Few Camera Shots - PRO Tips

Hi, I am Aditya Dimri in this video.
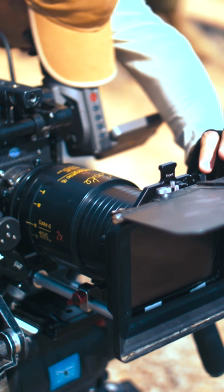(0:04)
I wanted to share with you few camera shots which you must use in your corporate film projects.
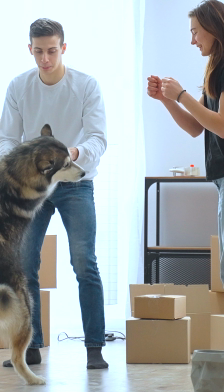(0:12)
Long Medium Shot The objective of this shot is to
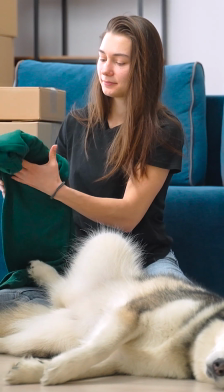(0:18)
get the actors and subject in action together in the best possible composition.
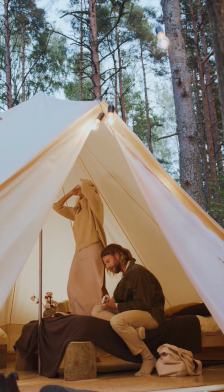(0:24)
You need to find an angle that showcases your scene in the best possible light and film it.
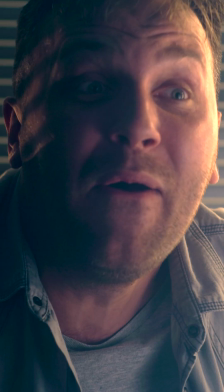(0:34)
Close up People want to see actors and your goal is to pick the
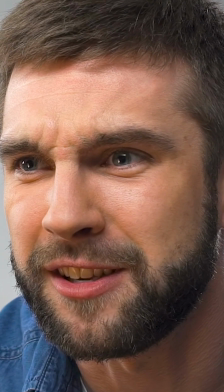(0:40)
most emotional moments or best reactions for all of the dialogues. Sometimes, even an uninteresting face can be used in the editing. close-up of the action this is required in every film
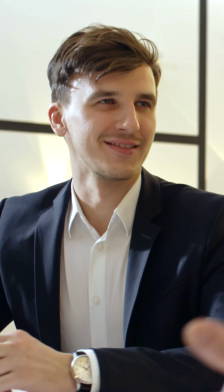(1:00)
example close-up of what they're doing or looking at or holding if it's a scene
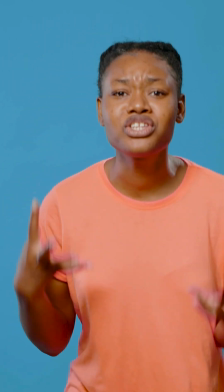(1:07)
of two people talking you could look for interesting body language signals that could add value to the scene over the shoulder shot in the evergreen over For
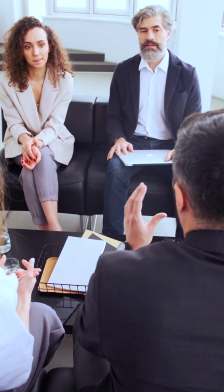(1:20)
the shoulder shot you get a bit of their head and shoulders but the attention is on whoever they are talking to or whatever they are doing.
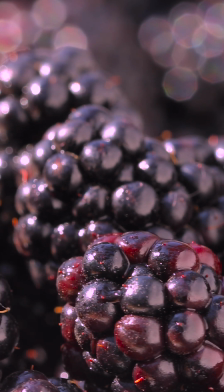(1:31)
The creative shot. This shot provides a new context maybe a different way of looking at the scene. If you can't think of anything then maybe the scene doesn't demand a creative shot.
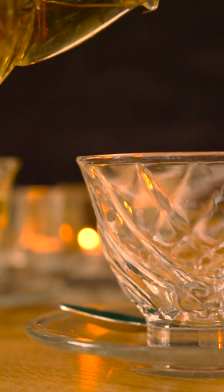(1:46)
Inserts. For inserts, you can look for interesting objects, clothes and other aspects of the location. Always shoot for elements if it is emotionally relevant to the story. The Environment It's important to show how does the actor enter or exit the scene. You must film a bit from both the ends. you might be able to use it and maybe the camera can do the movement getting into and out of the scene time lapse and drone shot drone shots have become almost
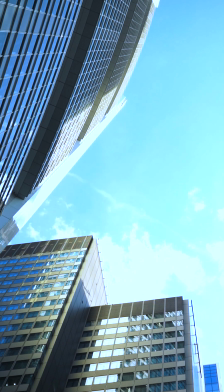(2:23)
necessary nowadays and time lapses allow you to join two scenes
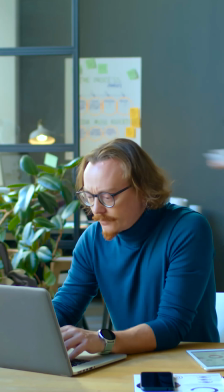(2:29)
in interesting ways or add the passage of time drones give you a bird's eye view of the scene and it can make a massive difference to the way the scene is perceived.
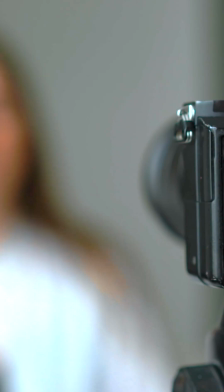(2:43)
Last, Extra 5. Always try to get 5 seconds of extra footage. In other words, start recording a bit before you need to and end the recording a bit after you need to.
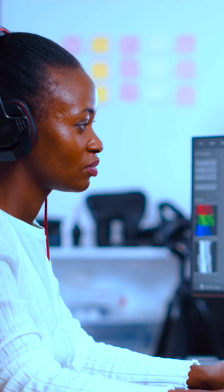(2:56)
You will certainly find your editor happy while doing this. I hope you found this video useful, I will see you in the next one. Bye.